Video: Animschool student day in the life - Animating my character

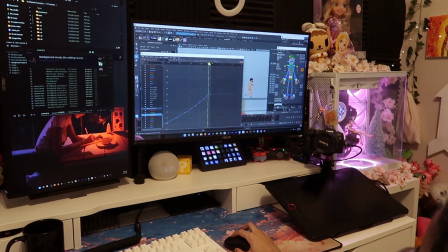[12:24]
It's weird because now I'm already seeing why it's weird. But sometimes this is like a good way to think about it.
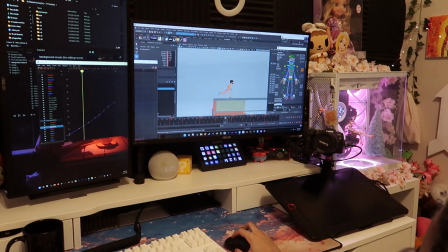[12:35]
But it's weird because now it looks like all the footsteps are gonna be together. Yeah, see, now it's really weird because of that. See, it looks really weird, but it's fine because I'm gonna undo all that.
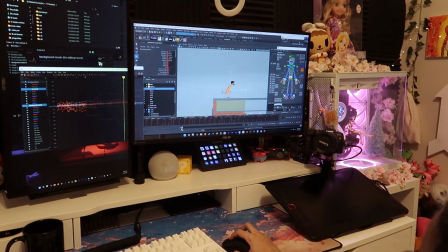[12:48]
Obviously, it's not gonna work for the end because it's just like a quick demonstration that I'm doing there. But the reason the beginning works so well is because the run it's going up in a straight,
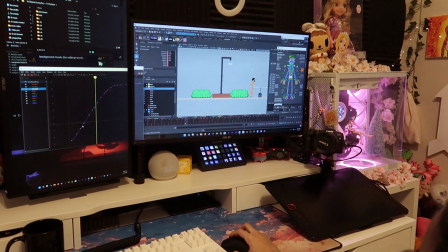[13:03]
it's not really a straight line, but it's still going in that same motion.
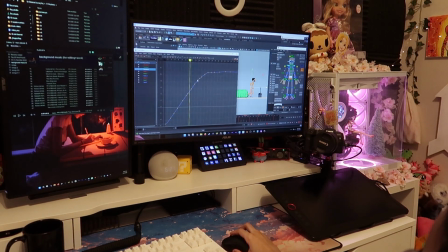[13:10]
It's going up in that same motion, so that's why it doesn't feel like suddenly it's going too fast or too slow. It's just a continuous speed.
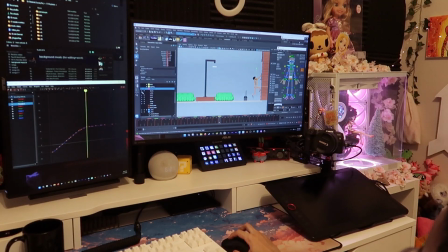[13:29]
So obviously we can ignore the arms and you just look at how the body is moving.
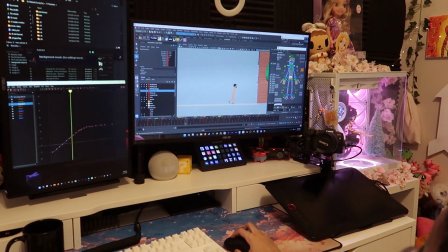[13:43]
Yeah, see? That actually feels so nice when it's running. Okay, but then you go to the end, and this is where you can see the difference. Like, it's suddenly speeding up. The issue lies in there.
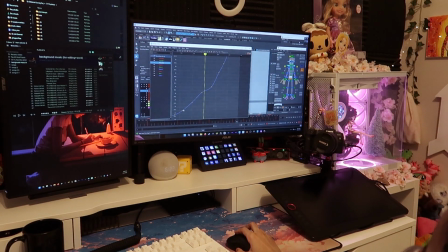[14:03]
It's speeding up. That's how I read this. You speed up, slow down, and then you speed up again. And that's why it looks so weird. That's why it's looking very weird.
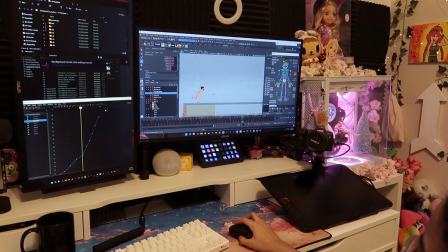[14:15]
But yeah, we will fix that. Now that I did that, make sure that you go back into step mode always,
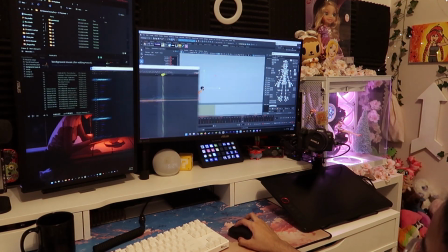[14:22]
so that you're not working in spline when you're not supposed to. I still got in-betweens to do.
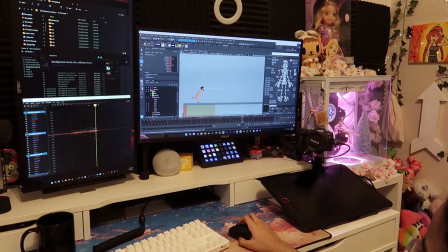[14:29]
But yeah, I'll show you guys the set, and then we'll
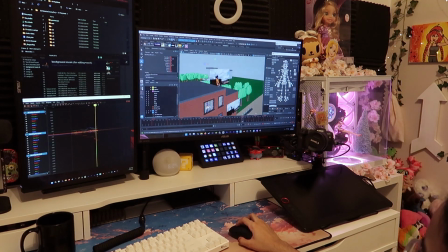[14:37]
go from there. So I finished the set for the shot, get a person in jail, you know?
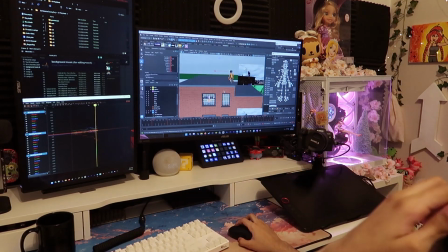[14:50]
They're just watching you escape prison. Hey, I want to escape too! Alright,
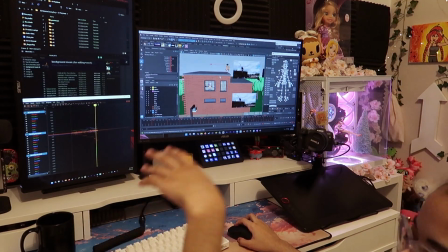[14:57]
Enjoy now. Enjoy.